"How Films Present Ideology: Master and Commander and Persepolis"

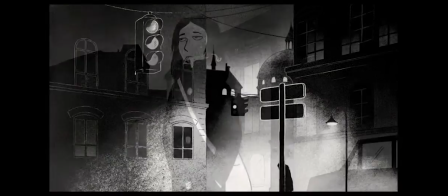(12:22)
She has faults and doesn't quite know where she fits into the world. Camera angles in Persepolis reflect this idea.
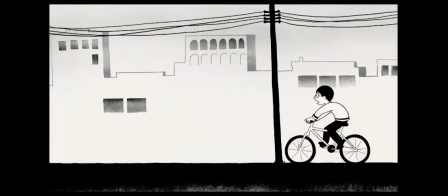(12:28)
Although Persepolis is a non-linear Eastern film that strays away from the free-act structure, the directors will still use filmmaking techniques to help this movie flow. There is a heavy use of the cross dissolve and fade to black transitions, as well as some creative animation techniques.
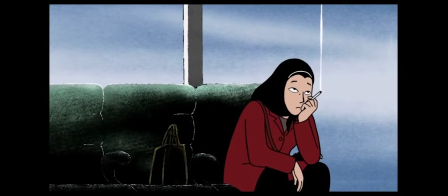(12:44)
We can see this example of this when our main character Marjane is sitting in the airport thinking about her past.
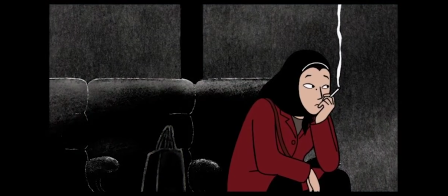(12:50)
The camera pushes in while the colour drains to black and white. This was used by the directors to tell the audience we are now entering a flashback to an earlier time.
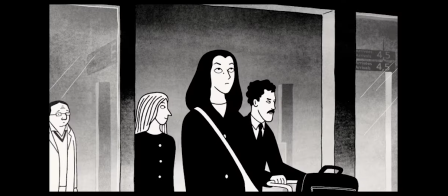(12:59)
Another important aspect in the 3x structure is applying a satisfying ending. Whereas Persepolis' ending is left very unresolved in typical arthouse fashion,
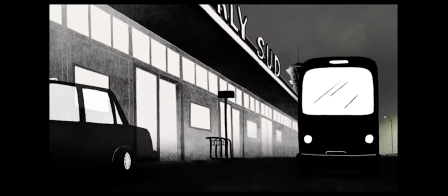(13:08)
as the movie ends back at the airport where it started, the picture fades from black and white to colour and pushes back to reveal Marjane in a midshot sitting in the taxi.
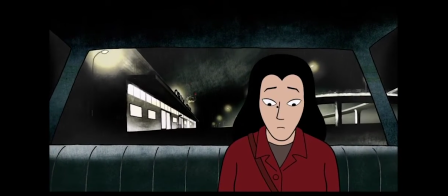(13:17)
The flashback seems to be over, but we the audience will never know what happened to Marjane or where she's heading next. The screen fades to black as a credits roll, we are left to ponder Marjane's fate.
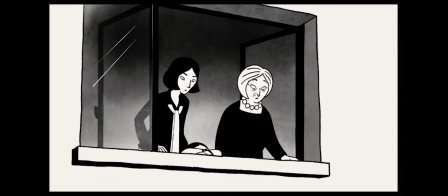(13:28)
Persepolis' arthouse storytelling and deviation from the free-act structure, non-linear narrative and uncertain ending or make it easy to recognise as an Eastern cultural film.
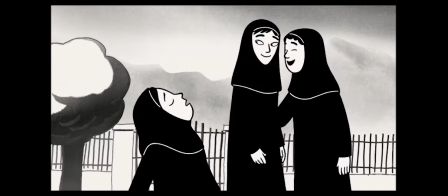(13:43)
From the comparisons I have made in this video I see, it can be seen that both films have communicated ideologies of self-identity,
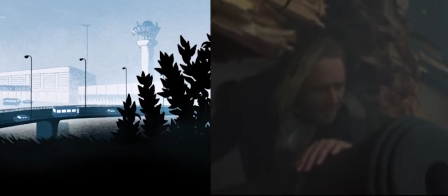(13:50)
nationalism and culture through the use of filmmaking techniques in very different and contrasting ways.
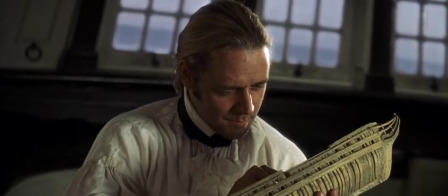(13:57)
Master and Commander's representation of self-identity is one where the hero is self-assured of their place in the world through his position of commander.
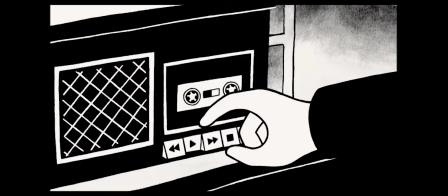(14:03)
His power is conveyed through low-angle tracking shots. Whereas Persepolis shows its protagonist as an outsider, with close-ups on specific music,
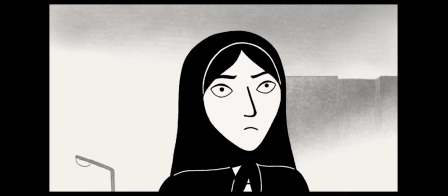(14:13)
she is influenced by certain traumatic childhood experiences shown from medium reaction shots and eerie music.
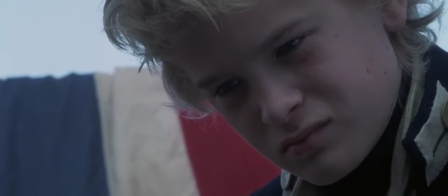(14:19)
I have also discussed the ideology of nationalism in Master and Commander, and how it is portrayed as patriotic as all characters show commitment and loyalty for their country.
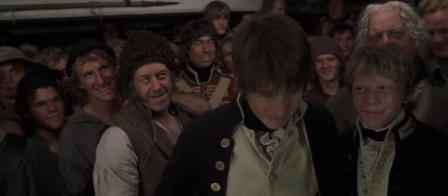(14:28)
This is communicated through the paying shots during Captain Jack's speech.
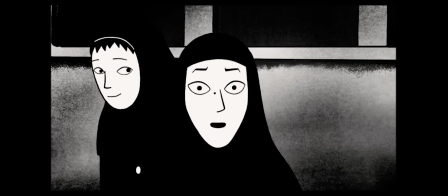(14:32)
Whilst Persepolis, on the other hand, sees its characters challenging conformity and having mixed feelings about their nation as a whole,
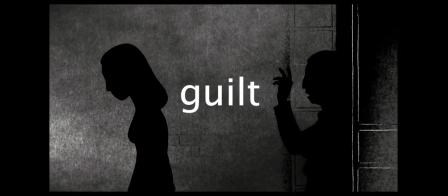(14:38)
shown in the animation techniques and tracking shots of Marjane and her grandma. Lastly, there is culture.
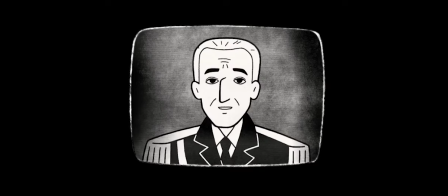(14:44)
In this I explored the contrasting ways Western and Eastern directors present a compelling film with each mentioned ideology present.
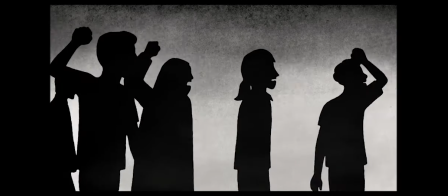(14:53)
Ultimately, I think there is a lot to explore here with world cinema and all the amazing differences it offers up, For young modern-day western filmmakers specifically,
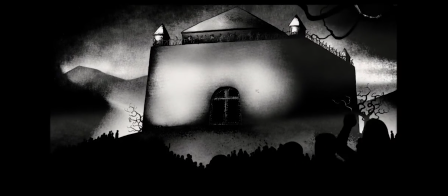(15:02)
I believe exposure to well-made foreign films in contrast to all great western films can really help bring a new aspect to honing their craft.